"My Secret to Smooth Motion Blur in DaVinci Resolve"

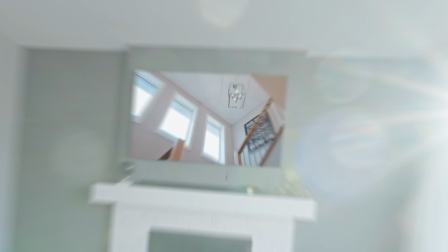(0:00)
By far, one of the most requested videos on my channel is how do you get your smooth motion blur?
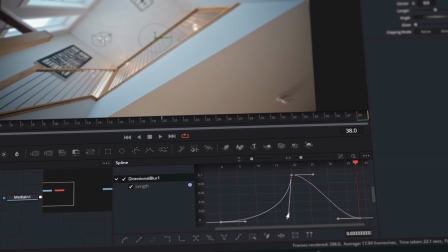(0:06)
And today, I'm gonna share all of my secrets. And by the end of this video, you'll be able to create the best motion blur in the game.
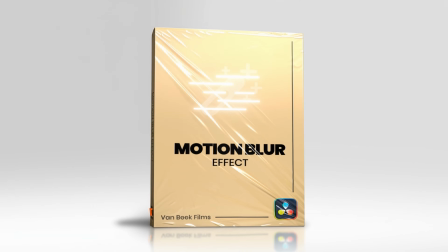(0:13)
And the best part is, Jake Whip and I have teamed up and we've turned this into a one-click template. And trust me, this is one you have to see. And thank you to Audiio for sponsoring this video.
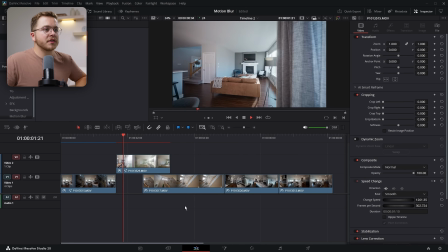(0:23)
Let's get into it. All right, so we're gonna be working on this intro sequence right here with the speed ramps and the effects.
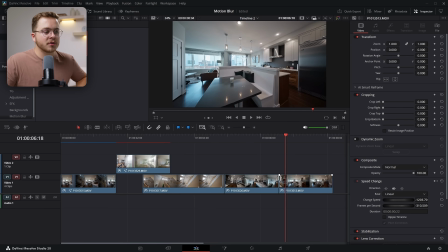(0:29)
I'm not gonna show you how to do these speed ramps and effects because I have plenty of other tutorials showing you exactly how to do that, and I'll link them right now.
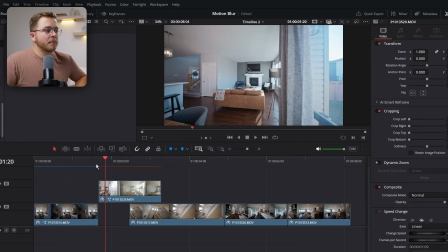(0:37)
But what this intro clip is currently missing is motion blur. We have absolutely no motion blur.
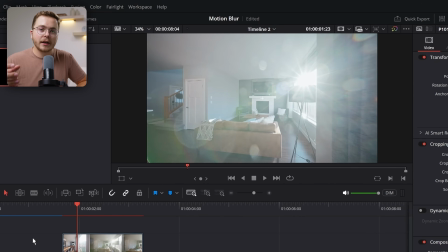(0:41)
Everything is perfectly crisp as you're going through, and it just looks a little bit jagged. So let's get into it.
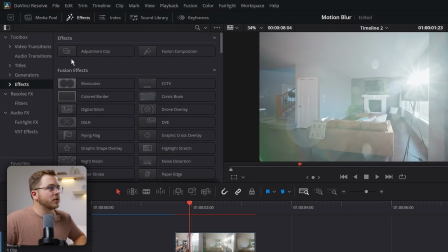(0:47)
To start, we're gonna go up to the effects panel and we're going to add an adjustment clip and drag it over top of your clip.
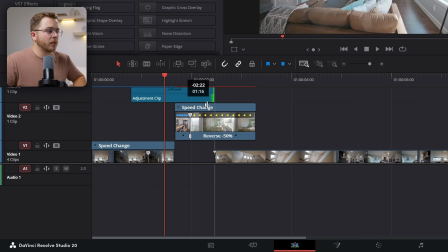(0:53)
And now you're going to want to center it over the cut where your speed ramps are happening. So we're gonna go roughly right there.
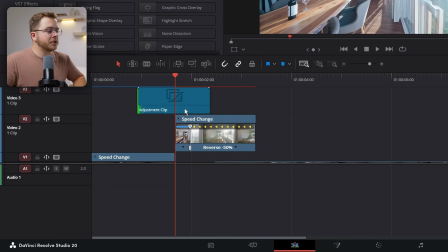(1:00)
That is sort of the center of the adjustment clip, right over top of the speed ramp. And then we're gonna head into the Fusion page.
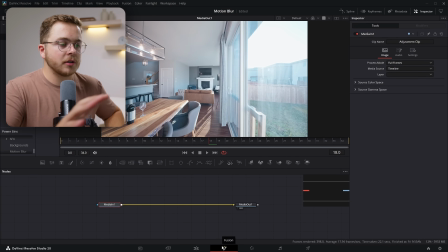(1:05)
And trust me, this is gonna be really easy, so you don't need to know all of Fusion to make this work. And I also wanna just let you know that this does work with the free version of DaVinci Resolve, so you're good on that front.
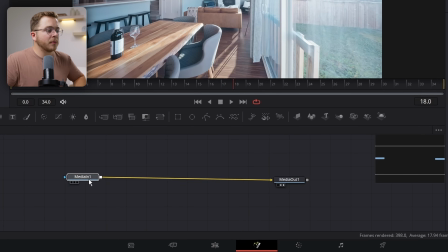(1:15)
So to start, you're gonna grab your media one, which is this guy right here.
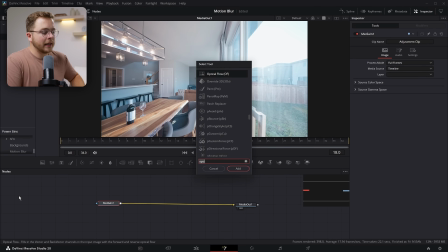(1:20)
With it selected and outlined in red, you're gonna hit shift space and add an optical flow node and hit enter. Now you're gonna hit shift space again and add a vector motion blur node just like so.
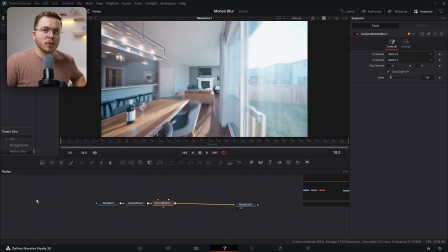(1:32)
And bang, you already have the motion blur. I told you it was really, really simple.
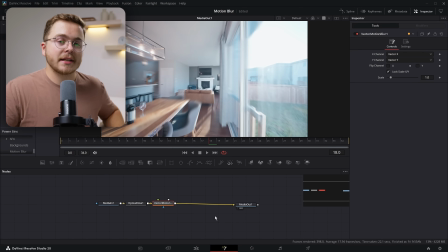(1:37)
But other DaVinci Resolve YouTubers have done this exact same thing, but I'm just gonna take it a step further. That just makes it look a whole lot better. First, I'm gonna show you a problem we're gonna run into.
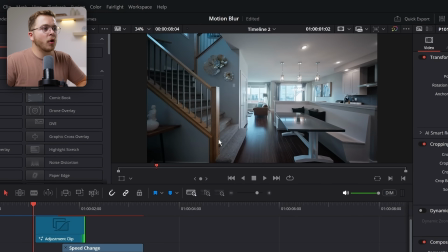(1:47)
So if we go back to the edit page, you can see that we start with absolutely no motion blur, and then when we go one frame forward, all of the motion blur is turned on,
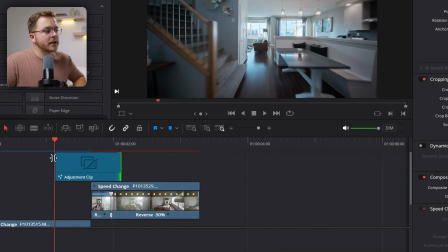(1:56)
which doesn't look good. And a couple other people have sort of tried to outsmart this and tried to fade on the clip, just like so, so that the intensity of the motion blur only lands over the highest speed ramp portion of your clip.
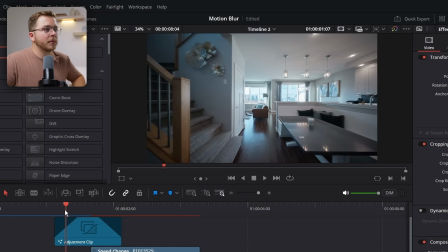(2:09)
But I'm gonna show you where I have problems with this, because if we go right in the middle of the fade, we just have this opacity ghosting look.
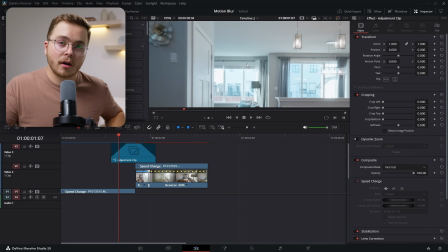(2:16)
So instead of the motion trails starting to get longer as the motion blur goes on, we just have this faded look.
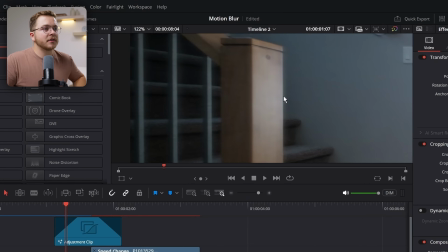(2:23)
I don't think this looks really good. You can see that there's a bit of motion blur, but it's mostly just this ghosting.
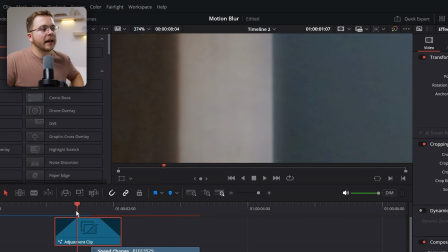(2:28)
So if we turn this off and on, it's just this ghosting look, and it's not truly fading on the intensity of the effect.
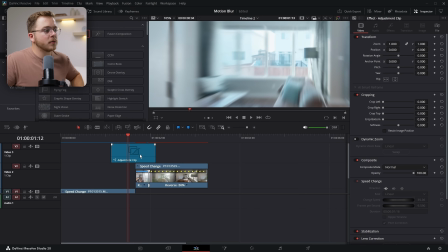(2:35)
So we're not gonna fade this clip. We're gonna do it a different way, and we're gonna do that inside of Fusion.
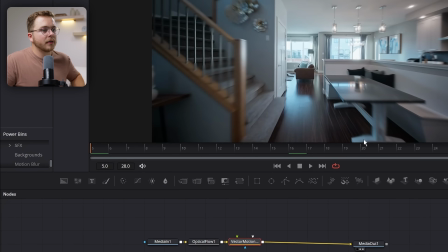(2:40)
So let's go to Fusion. Let's start on the very first frame of our adjustment clip, which is right here.
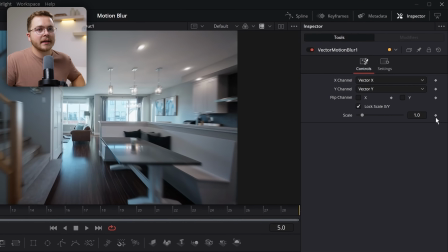(2:46)
Let's go to our vector motion blur. Let's set a keyframe on scale and set it down to zero.
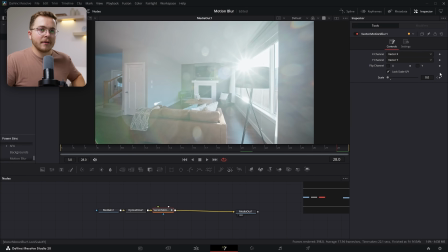(2:50)
Now let's go to the last frame, set a keyframe on scale and also leave it at zero.
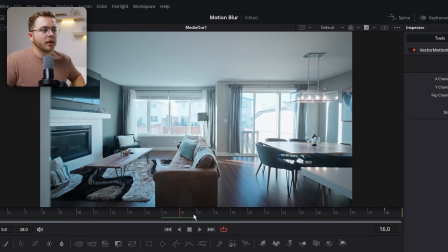(2:55)
And now we're gonna go to the center of our clip, which we're gonna be able to see it because it is an adjustment clip, which is right here.
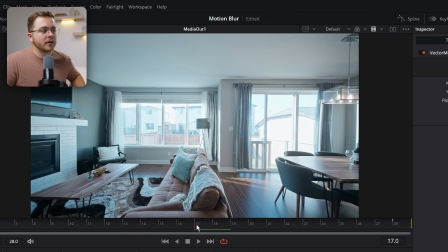(3:01)
So between frame 17 and 18, it flips between the two clips, and we're gonna increase the motion blur to whatever we want.
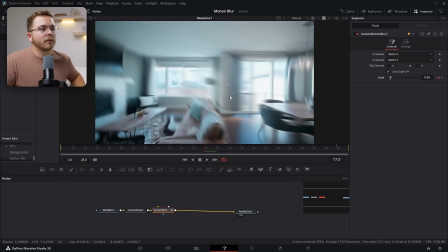(3:08)
So I'm gonna put my scale, we'll just leave it at one for the sake of this tutorial, and we're getting closer. So now it's fading from zero to one to zero. That's where we're going. But it's still not very smooth, so we're gonna have to open the spline editor.
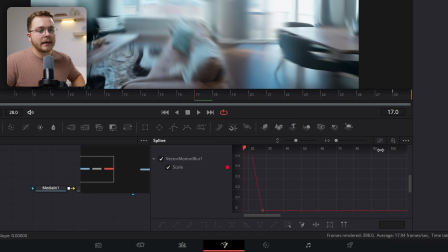(3:21)
Let's enable vector motion blur and the scale icon, and then hit this zoom to fit button so that it fills the entire frame. Let's grab all of our keyframes and hit S. Now, with this handle selected, I'm gonna hold control and turn this all the way down, just like so.
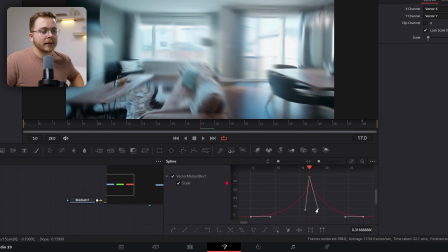(3:37)
And I'm gonna do the same thing with the other handle, like that. And now let's see how that looks back on the edit page.
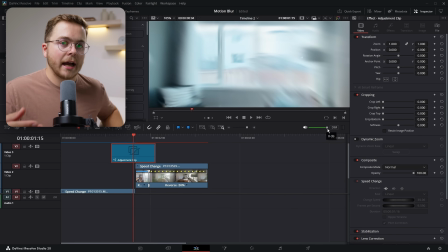(3:42)
And this is gonna be very computer intensive, so you're gonna have to turn on render cache, which just lets your computer simulate the images so that you can view them back in real time.
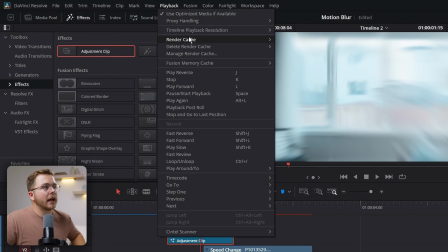(3:51)
So let's make sure that we go into playback, render cache, and make sure that it's set to smart or user.
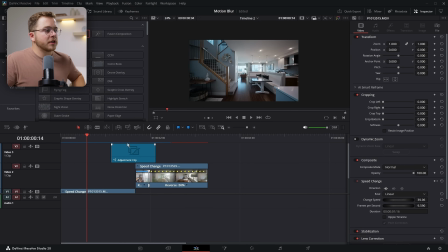(3:57)
And once this red line has turned blue over the adjustment clip, you can take a look at it, and look at that.
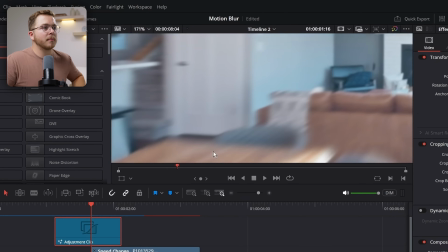(4:02)
We have smooth motion blur. So let's just take a look at this frame by frame. So obviously right in the center, it looks good.